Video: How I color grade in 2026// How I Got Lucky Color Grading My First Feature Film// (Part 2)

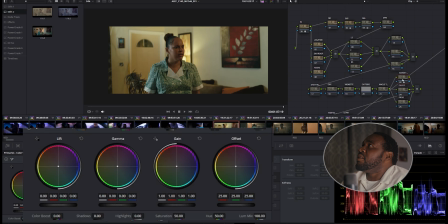494s
So the first thing I might do is let's try to reduce some highlights, right? And now let's lift our gain, our gamma back up.
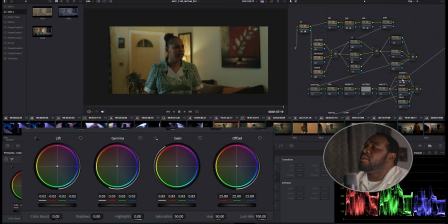506s
And now let's drop our lift a little bit. And then we will now maybe raise the highlights back just a little. Let's raise our gamma. Bring those highlights back down.
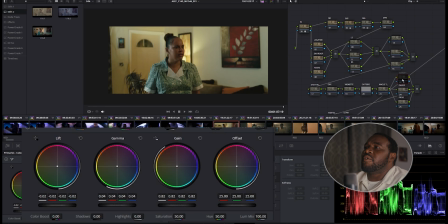520s
Let's go for before, after, before, after. Okay, that's a good spot. Now we'll do some color. So we want to look dark. We want it to be grungy. You know, what colors does that land, right?
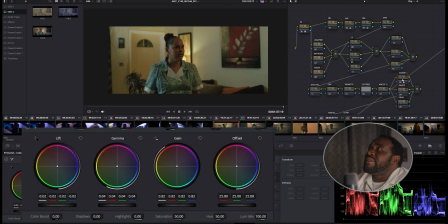535s
Obviously, our lamp is warm, so maybe we want everything else to be more colder, right? So that we could create some color contrast and see, you know, and really try to fit what's going on in the scene.
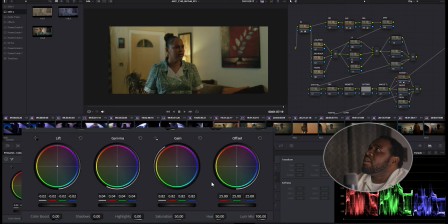552s
So let's try. We're going to take our gain and let's make that a bit bluer. Blue there,
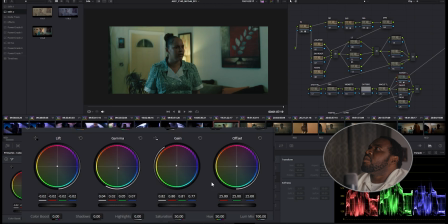568s
kind of a little bit more warm in our lamp back, and then we're gonna go again there. And just could give a bit of life in there.
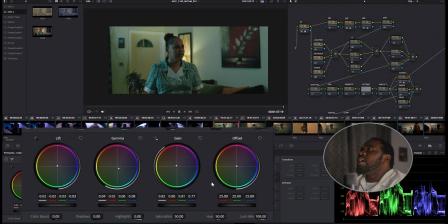588s
Okay, so this is before, this is after. I think we have a nice color separation now. We have a little bit more of a grittier world. It's a less warm and happier per se. I think it's more fitting in of the scene. So once we've done that,
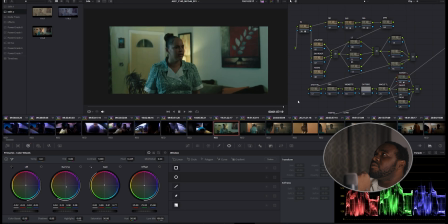609s
just taking a look to see what it looks like as they walk through the space, and we come back to that final frame. So once we've done that, I'm thinking of what else that I would do, right, to this image.
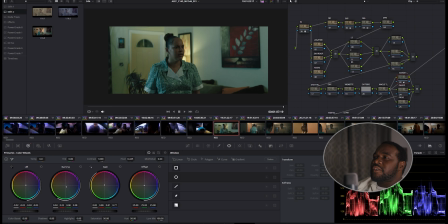623s
If I were grading this whole scene right now, I would move on to the next shot, right, and continue on the scene. However, since I'm only going to grade this shot, what else would I do to this shot?
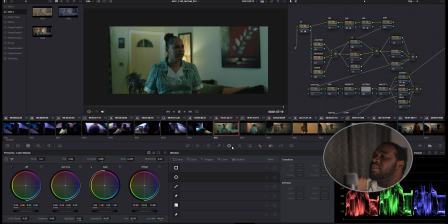639s
So first things first, I think I would introduce a vignette. I still like vignettes. I'm going to do that outside, and then I'm going to bring down the offset.
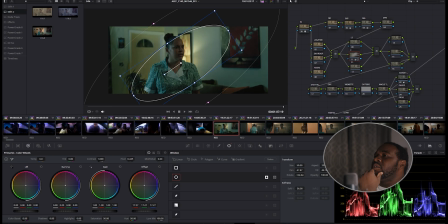656s
And this is just going to help me to bring more focus to my actress, so that you can see her better.
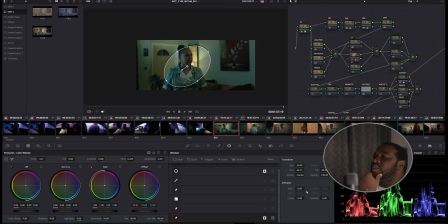671s
And I'm going to convert this to a Bezier so that I can control my in and outs better. I can make this a lot more softer. One of the things about vignettes is you don't ever really want them to be seen.
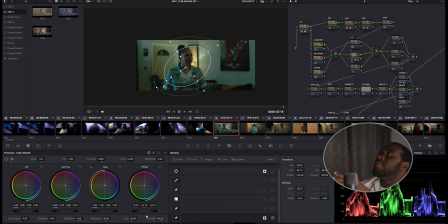690s
If it can be seen, you might have gone a bit too far. So we're always trying to ensure that it's not,
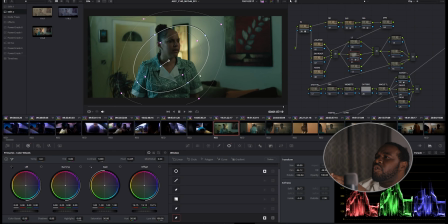702s
just to make it a bit bigger for you. We always try to ensure that it's not visible in the shot, right? That you believe as an audience that this is what was shot.
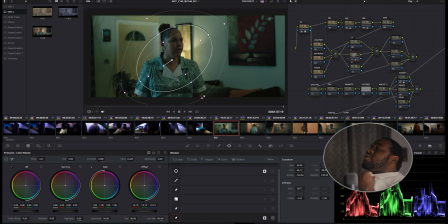715s
That's very important. So I think we have a really good look right now. Now that I've introduced my vignette, I'm going to go back to my exposure tab.
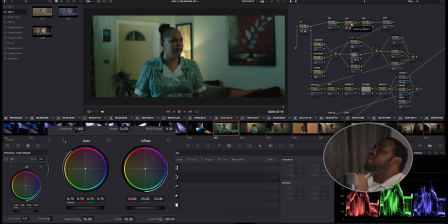729s
I'm just going to bring that up now, a little bit more now, just so I can see my subject a little bit better.
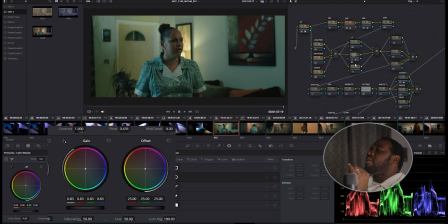736s
And then I might now come back into the vignette and bring that down just a little bit more and soften that just a little bit more. Right? I think that puts us in a nice spot. We have a nice healthy level of contrast.
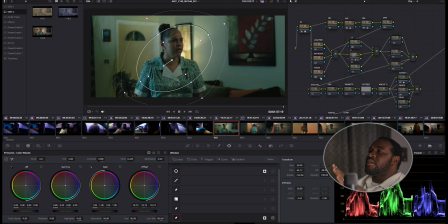758s
And boom. And that's a really nice feel. Another thing I would do if I were to get more into the weeds in this shot, which is I don't really like the lamp is too bright.
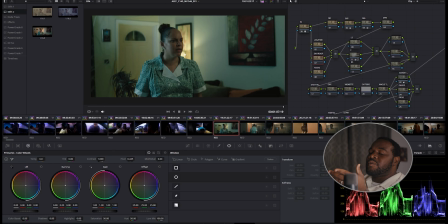773s
And, we probably just had a regular bulb in that. And it's just too bright. It's going everywhere. It's making all of this super bright. It's making the door super bright. I don't really want all of that. So I'm going to do a qualifier.
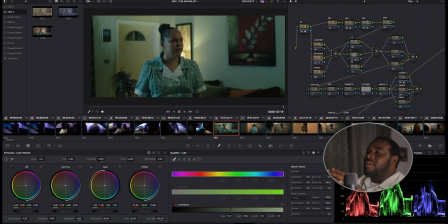787s
But I'm not going to do a qualifier to try to pick a color. I'm only going to target the highest luminance values.
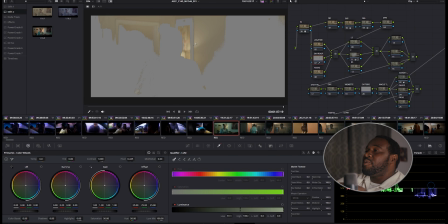796s
This is the safest way to pull a key because you will never really... You can break the image if you go too far, but you will never introduce any noise or
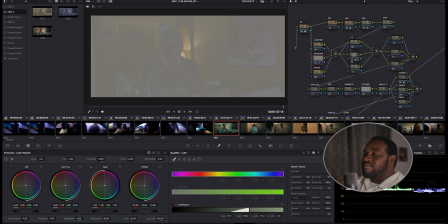811s
moving pixels in the image because you're only pulling the luminance channel, right? So we're just targeting the brightest values. We don't really want to get our talent's face too much.
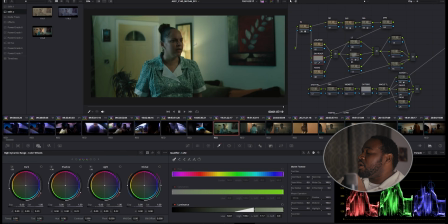825s
And then to bring this down, I'm going to use the HDR wheels global tab. And just bring down exposure. That's because the HDR wheel
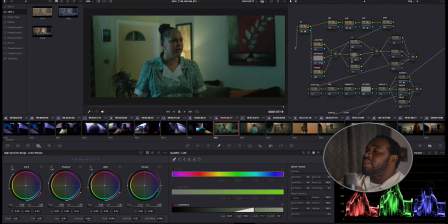838s
is color space aware, and this global exposure is a linear exposure, which is, to me, is just a nicer way to reduce brightness and add brightness compared to the offset wheel inside the primary wheels.
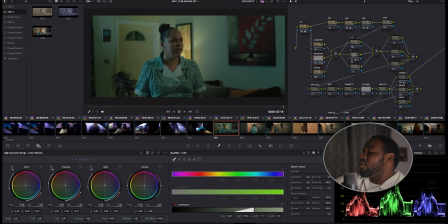860s
So bring down that background a little bit more, and now let's just make sure our key, because we brought it down, we need to finesse our key a little bit so that no one can see
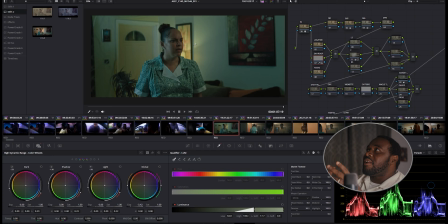880s
the handiwork. No one can see that the colorist manipulated this super heavily. So we always want to make sure that what we're doing in the grade, no one will look at the image and say, oh yeah, a colorist did this. We want them to look and say, wow, that was shot really well. Just gonna finish finesse this.
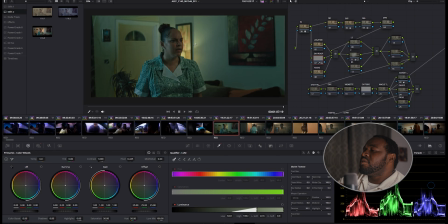900s
I'm gonna do that by just softening the key just a little bit more. Alright, just softening it. Don't want it to get too much on my face there.
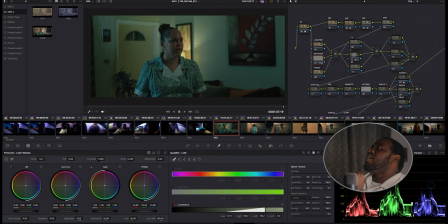915s
Let's soften it a little bit more. Now let's look at before and after. Before, after, before, after, before, after. So it got a little bit of my face. I'm just gonna combat that just a little bit.
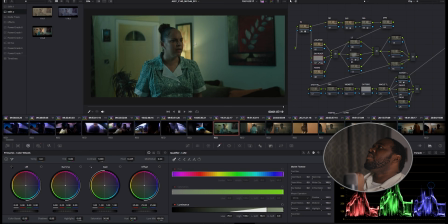930s
I don't want to get my face too much. Before, after, before, after. Nice. Now that lamp and that light, it's not doing so much in the background. I am now, though, going to
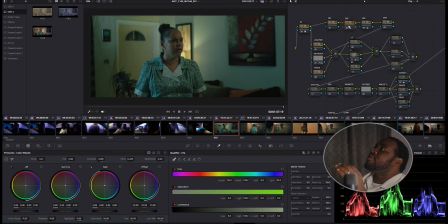947s
just raise the brightness again because I'm looking at my subject face and I just want to make sure that we can clearly see her well, right? And then I'm going to go back to the vignette. I'm going to bring that down just a little bit more.
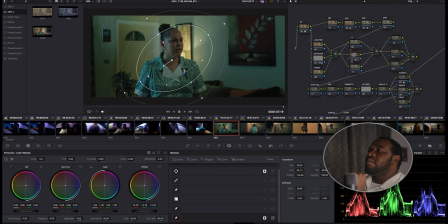963s
And what I'm going to do is I'm going to also tighten, adjust my inside a bit so that because I'm really soft, this is going to help, but it's not going to make it so dramatic to where I need to track this vignette. I won't have to track this vignette.